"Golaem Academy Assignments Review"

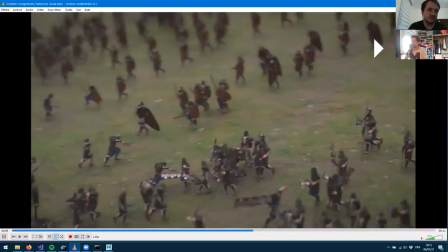71:13 and yeah horses in the middle uh fighting with characters and yeah if you pay attention you can spot some people doing
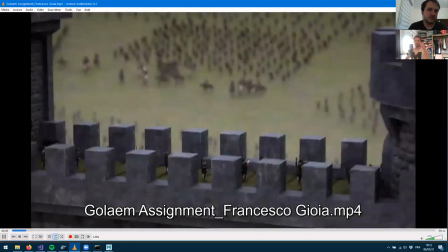71:20 some weird stuff in the middle of nowhere but you know when the camera moves and you just look at the shot once with the depth of field and the motion blur uh
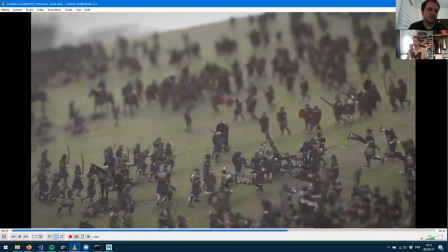71:28 you kind of skip it you just have that impression of battles and that's exactly what you need um and yeah i can spot also that horse
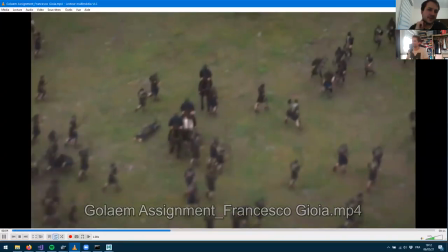71:36 being standing still in the middle that i would have probably removed in layout at some point but i really like the composition of the shop
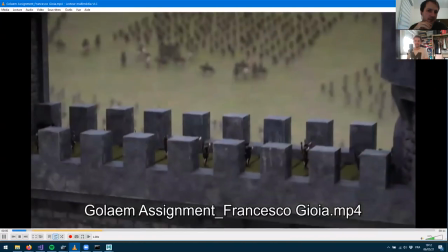71:45 yeah you know they look like they are toys yeah i like that yeah the shallow death of field
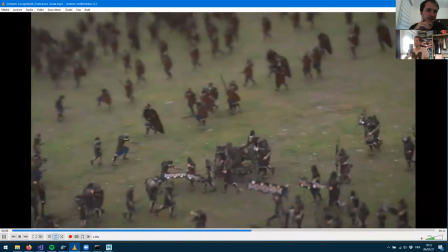71:51 really yeah really helped selling it as you know yeah probably toys maybe that was the that was what was expected.
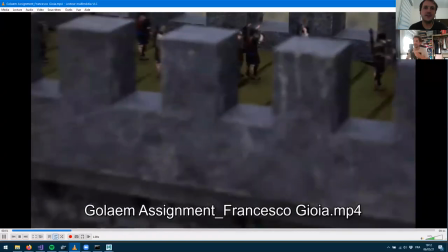71:59 I'm not sure if Francesco is around. Apparently not. Yeah, William, go ahead.
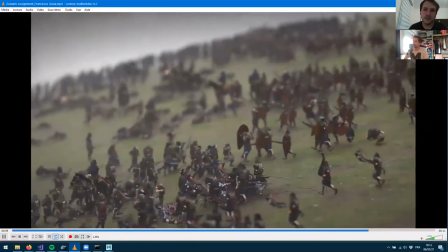72:06 Yeah, as you said, that's pretty good. I would have deleted the broken characters in layout.
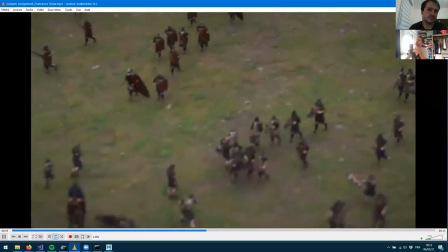72:14 I used layout a little bit more to fix some errors down there that you may have in simulation.
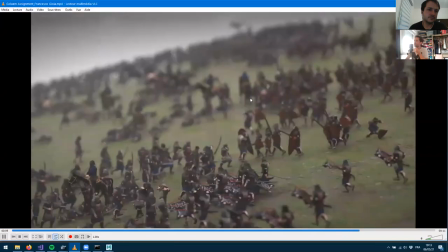72:20 But overall, it's a good shot. I mean, battle shots are hard to do.
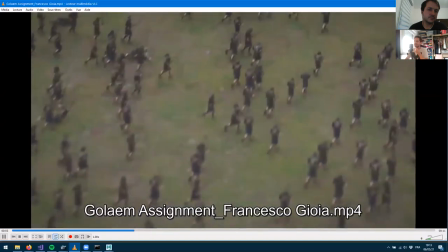72:24 So props to you for are going into that direction, especially with archery and cavalry and charges.
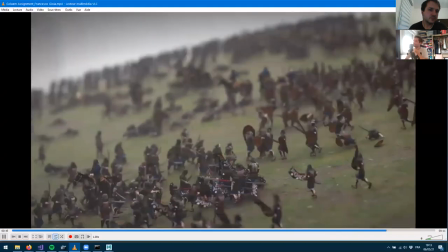72:30 What I would change a bit is the tilt shift effect,
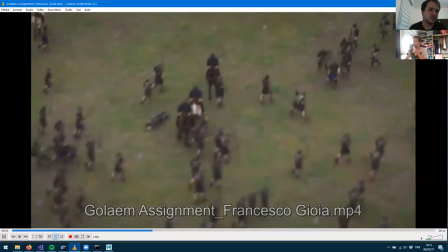72:38 just lowering it a bit more,
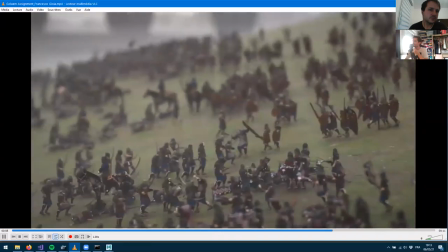72:41 because I want to see what's behind the foreground, like all the background battle.
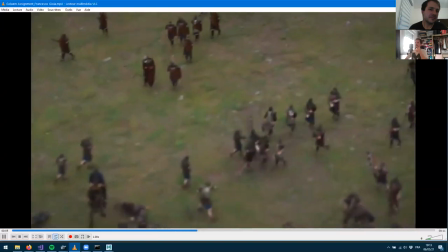72:48 Would have been nice to see a little bit more of that, because we can see that there are a lot of characters fighting there so might be interesting to see that but overall
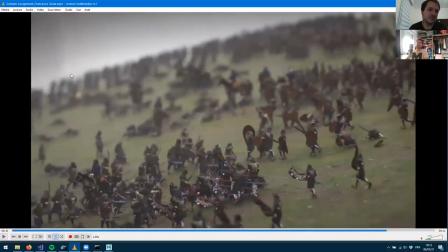72:57 yeah besides the the banners and some characters in t-pose like somewhere then there it's a good shot good composition good camera and yeah good shot overall yeah when you pose like on this frame here you can see there are so so many people
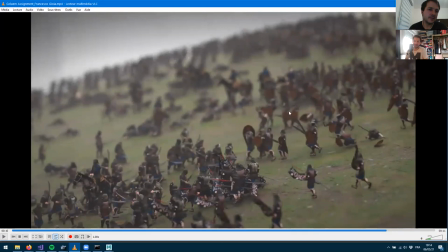73:14 in the background that we can't really enjoy and they are moving for sure and uh yeah it's it's too bad that we don't see these guys and uh yeah that that that point here where all the characters are converging and fighting with each other it looks like there's also some close animation on the banner here it's
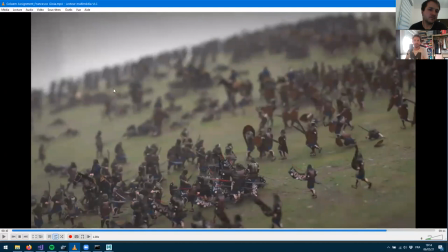73:31 totally not a skinning deformation so yeah there's many stuff here going on it's rendered so probably took ages to render uh as well so yeah well done well done and uh yeah it it doesn't just there are just few things to move to you know to uh to think that
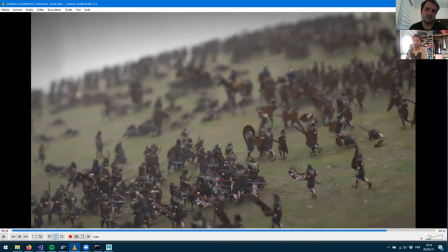73:48 that t-post character here and that will really make an awesome battle shot and those are not really easy to get right so yeah slight uh slight usage of layout and show us more the work you've been doing uh all those characters in the background you'll probably want to see them
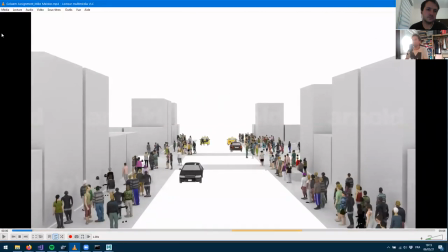74:03 uh let's move to uh the next one uh we've got golem assignment by a mike and mike said that's me it's very broken let's see uh let's run it once
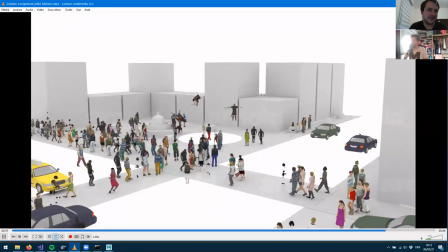74:20 and okay i can i can tell why you're saying it's broken uh
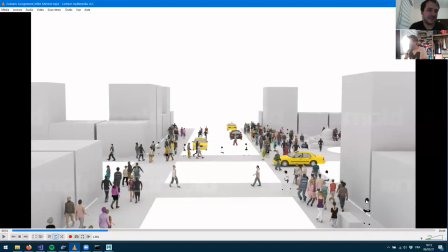74:24 well i'm i'm surprised what's What about those flying,
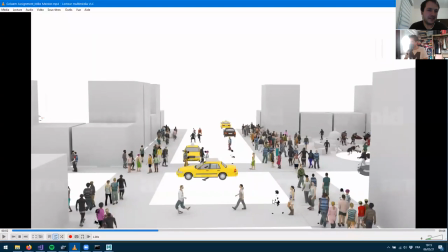74:29 those black characters here?
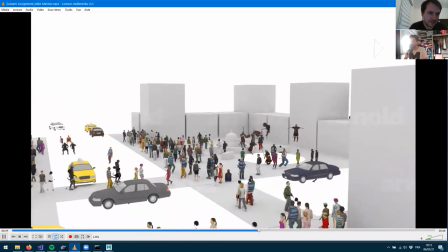74:32 They look like black lady characters, but maybe geometry, the skinning was not performing properly.
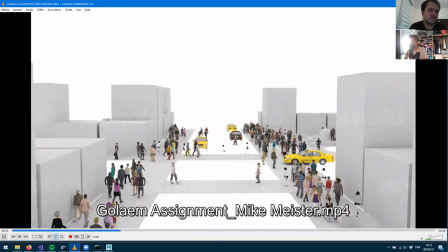74:40 And okay, there's also probably a couple of ground adaptation issues here and there, right?
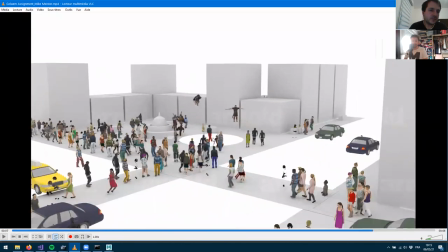74:46 I can see some characters popping. So importing characters, I don't know what happened to the shaders. Okay, that's too bad.
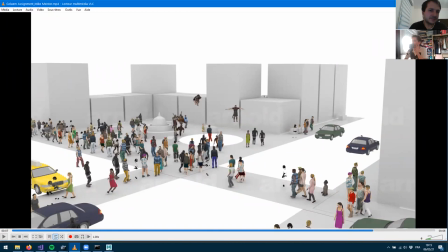74:53 You can check probably into the render logs if the shader is not here if they're not supported you'll probably have the right messages or maybe they're yeah maybe they're not importing into the scene uh so we have uh cars and
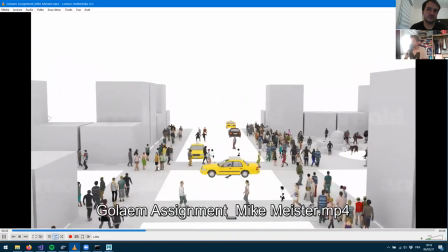75:07 the the cars they're stopping for the pedestrian right yeah there they are
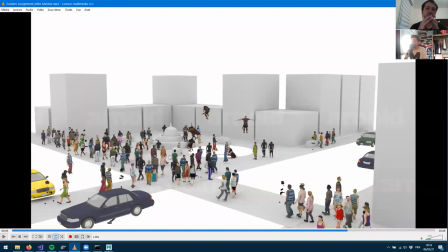75:11 uh and yeah we've got a lot of behaviors actually we've got uh characters on sidewalks it's pretty dense so it's never easy to make some dance crowds like this uh characters going into different directions here you bring both the man character and the woman character and you probably shared some assets you made
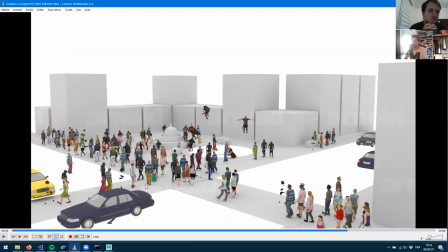75:29 your home uh i can spot yeah i can spot that guy here is not a golem character so you probably also converted your own character so well done converting your own characters and uh i guess that was also a a custom characters you converted but that one uh didn't went pretty okay and
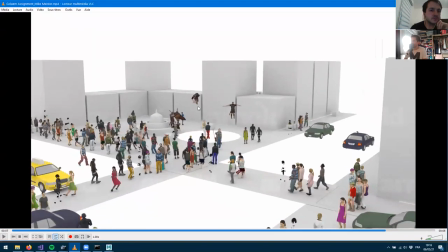75:46 i'm surprised about that flying T-pose guy here and those broken soldiers there.
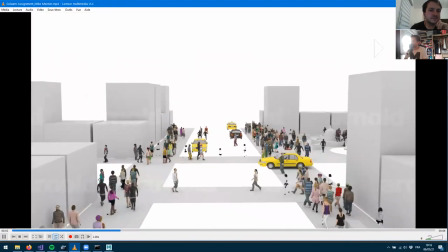75:52 Probably remove them in layout could help getting not distracted by the shots.
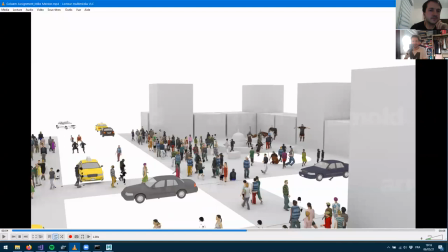75:59 Are they characters into the cars?
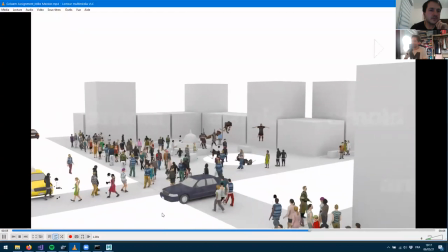76:06 It seems so, yeah. I can see the legs here and there.
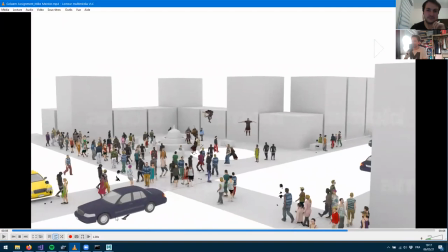76:11 Probably some posture correction to do.
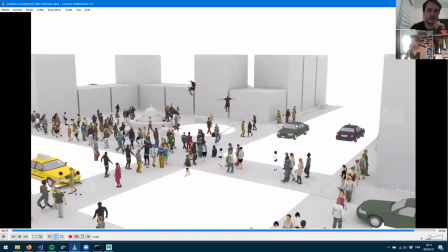76:14 But well done, it's not easy to do and I think there are yeah i can see some heads uh so probably using the emit
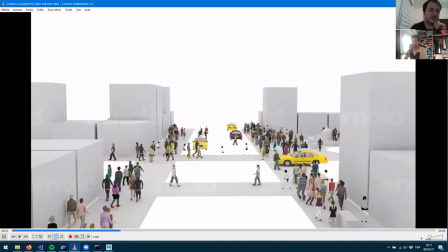76:22 behavior here and the emitting characters into cars it's it's it's pretty it's pretty advanced setup when you think about it in terms of behaviors there's a lot of stuff
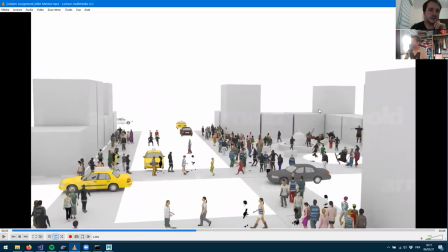76:30 it's just too bad that we get distracted with ground adaptation and those dancing broken soldiers uh but just reworking the
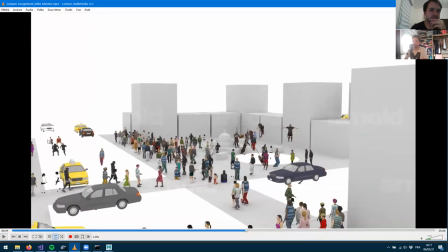76:38 shot making a nice probably environment and uh and removing those guys in the middle of the road and you can get really nice stuff,
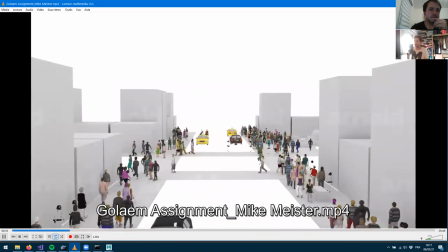76:46 adding motion blur, depth of field, you know, all the casual stuff and you get a really awesome shot. Because all the basics, they're here.
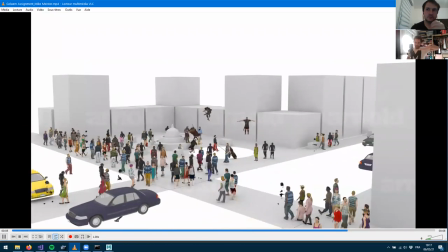76:52 I mean, all the base layers, they're here.
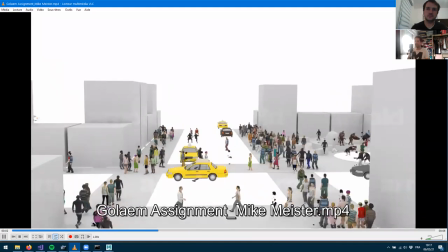76:56 Now it's just refining until you get it nice and nicely done. Go ahead if you got anything to add, William. Yeah, I agree. Having streets that much populated is hard enough on its own.
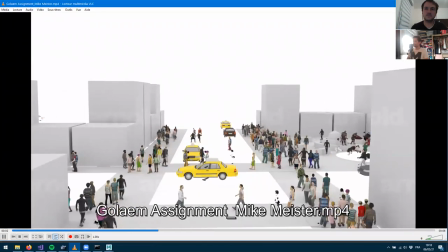77:12 So that's a good point that you chose to populate that many characters here with this car traffic
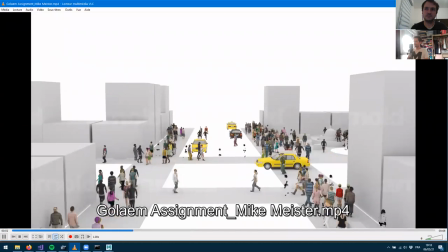77:20 and these rules that cars have to stop when they face people and not driving them through.
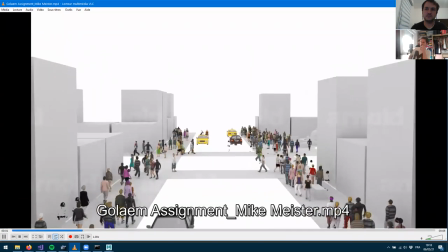77:28 So that's good behaviors and good use of, I assume, channel ops or at least basic rules.
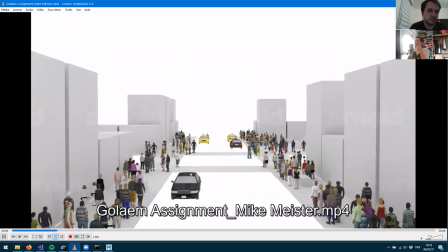77:35 So as Nicolas says, breakdancing soldiers might work but in a better shape and uh
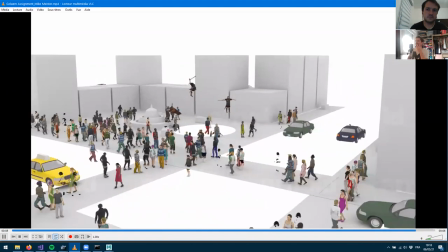77:43 yeah as the other guy before a little bit of polishing uh on the scene like
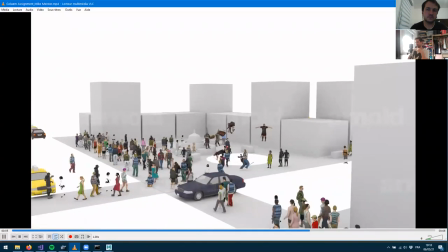77:49 having real roads with a better environment could greatly sell the shot
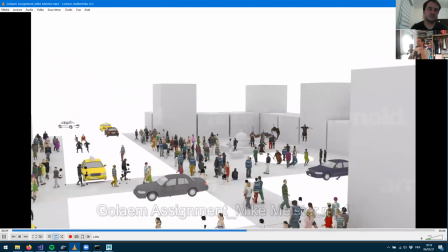77:56 after fixing those uh adaptation and breakdancing soldiers there and there yeah
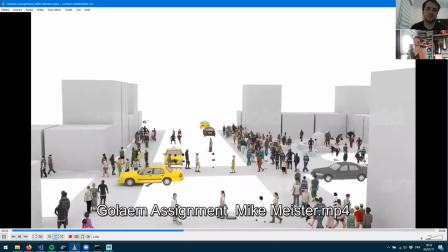78:03 yeah okay there's a i'm not sure if you're having the chat box uh being open will yeah but uh breakdancer when supposed to be soldiers
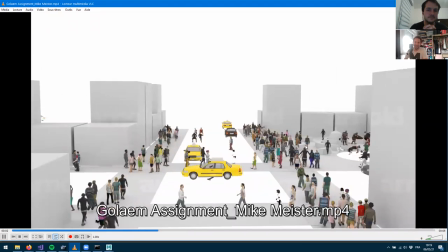78:11 so that's the comments from mike okay so now i understand it more you lost the characters okay where where did they went